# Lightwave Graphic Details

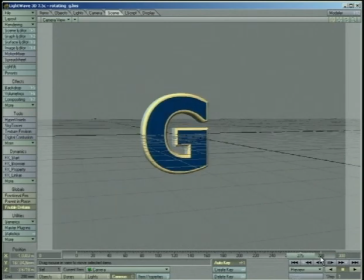(78:32)
And in this case, we're going to have it do some kind of move in the last 15 frames that gets us back up there. Most of the rest of the move is going to be the same sort of slow drift down, and then we'll do a quick motion back up there. So we'll go to frame 275. We'll just set a keyframe by hitting enter twice.
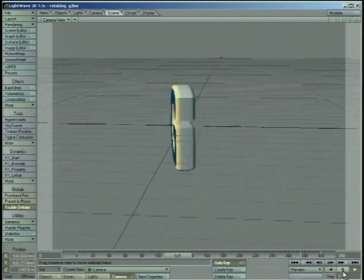(78:52)
And as you can see, that really shouldn't adjust, that shouldn't change our move much at all. The trick now is to go back to frame 0 and copy this onto frame 300.
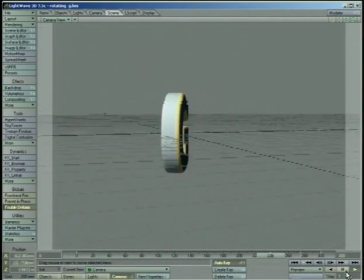(79:06)
And now we'll fly through, we'll go down to 275 and we'll quickly zip back up to 300.
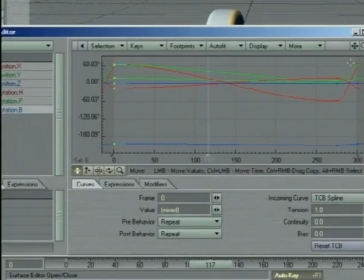(79:13)
We're going to have to make sure that these keyframes here have a tension of 1 as well. And we might even want to change the bias on our 275
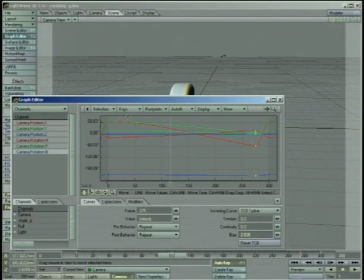(79:28)
so it's a little bit more of a linear move coming into it, and then we quickly swoop up and get back to where we were at the beginning.
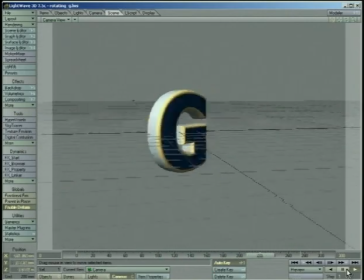(79:39)
So we're going along and then zoop.
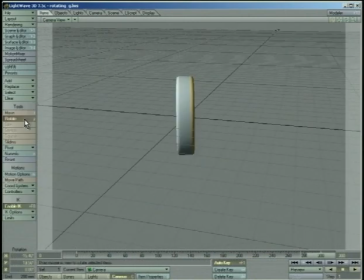(79:43)
Now to make that even more interesting, you can do things like go into the rotation and we'll add 360 degrees, 360 not 3600, onto our bank. Now what happens?
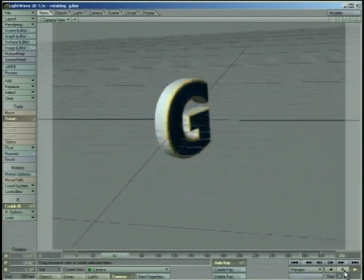(80:00)
Okay, now I need to set my keyframes, but you see at the very end we spin out all crazy.
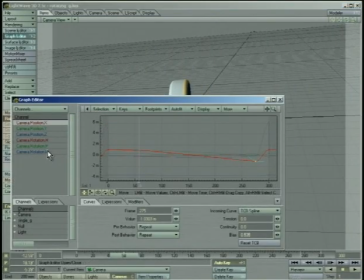(80:05)
Why is it doing that at the beginning? Well, because if we just look at these two keyframes, you can see it's dipping down there.
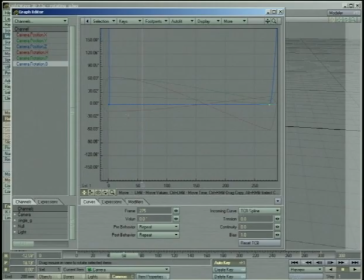(80:16)
We want to increase the bias even more. So there's basically no change in the bias or in the
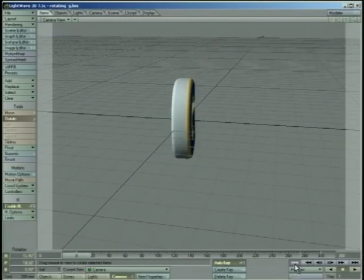(80:26)
rotation on its bank as it's flying down, and just at the very end we want to have that weird little flip. like that. That kind of masks what you're doing if there's any other weirdness, and it just gives you a little bit more excitement. Another thing you want to make sure that you're doing is you want to make sure that your loop is not too short. This is about as short as I would ever want to get, about 300 frames.
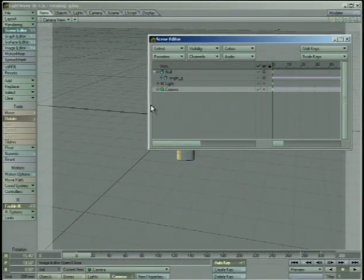(80:55)
If we were to make this shorter, for instance, by going into the scene editor and taking the camera, and instead of being at 300, we'll stretch it down. We'll stretch it down to 150.
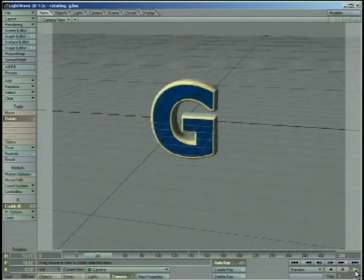(81:13)
Let's see what that looks like. Now it's obviously going to move faster,
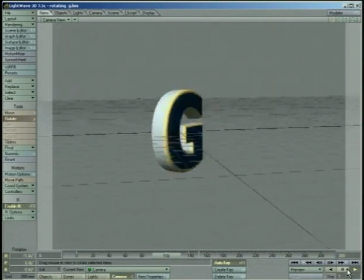(81:18)
but you see what happens is when it's shorter like that, you see the same thing over and over again far too often.
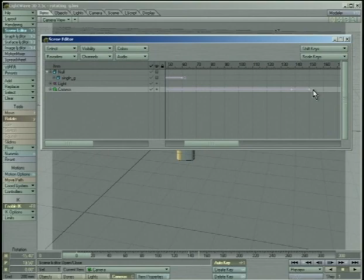(81:26)
And you can imagine what it would be like if we were even shorter than that. If it was 3 seconds, it would really get annoying.
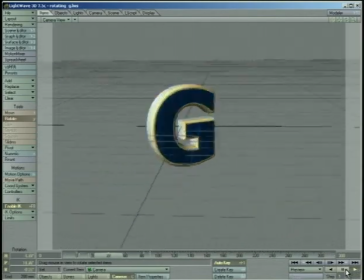(81:38)
The motion doesn't quite work the same as it did before.
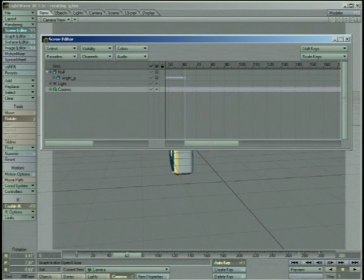(81:44)
So we'll stretch it back out to 300.
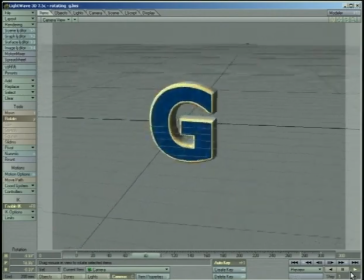(81:50)
The main important thing that you want to be paying attention to when you're doing motions like this is in your graph editor.
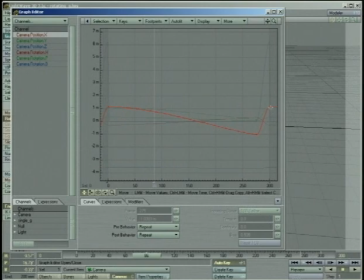(82:00)
You want to look at every channel, and you want to go to that point where it's going to be looping, and you want to make sure that your motion path is going in through there nice and smoothly. Otherwise you're going to have a hit. You also want to use nice even numbers. I've got a 300 frame animation right now. That's 10 seconds.
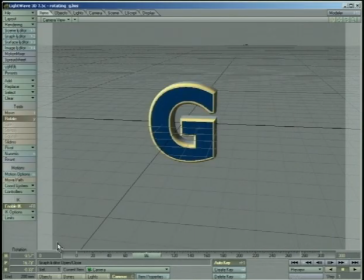(82:19)
My object, my G, is spinning at 60.
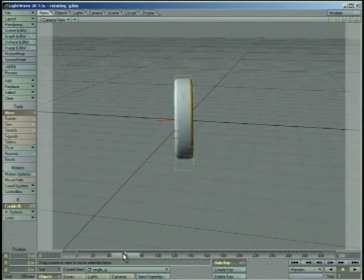(82:23)
60 goes into 300 5 times, so I know that this G is going to rotate itself 5 times as I go.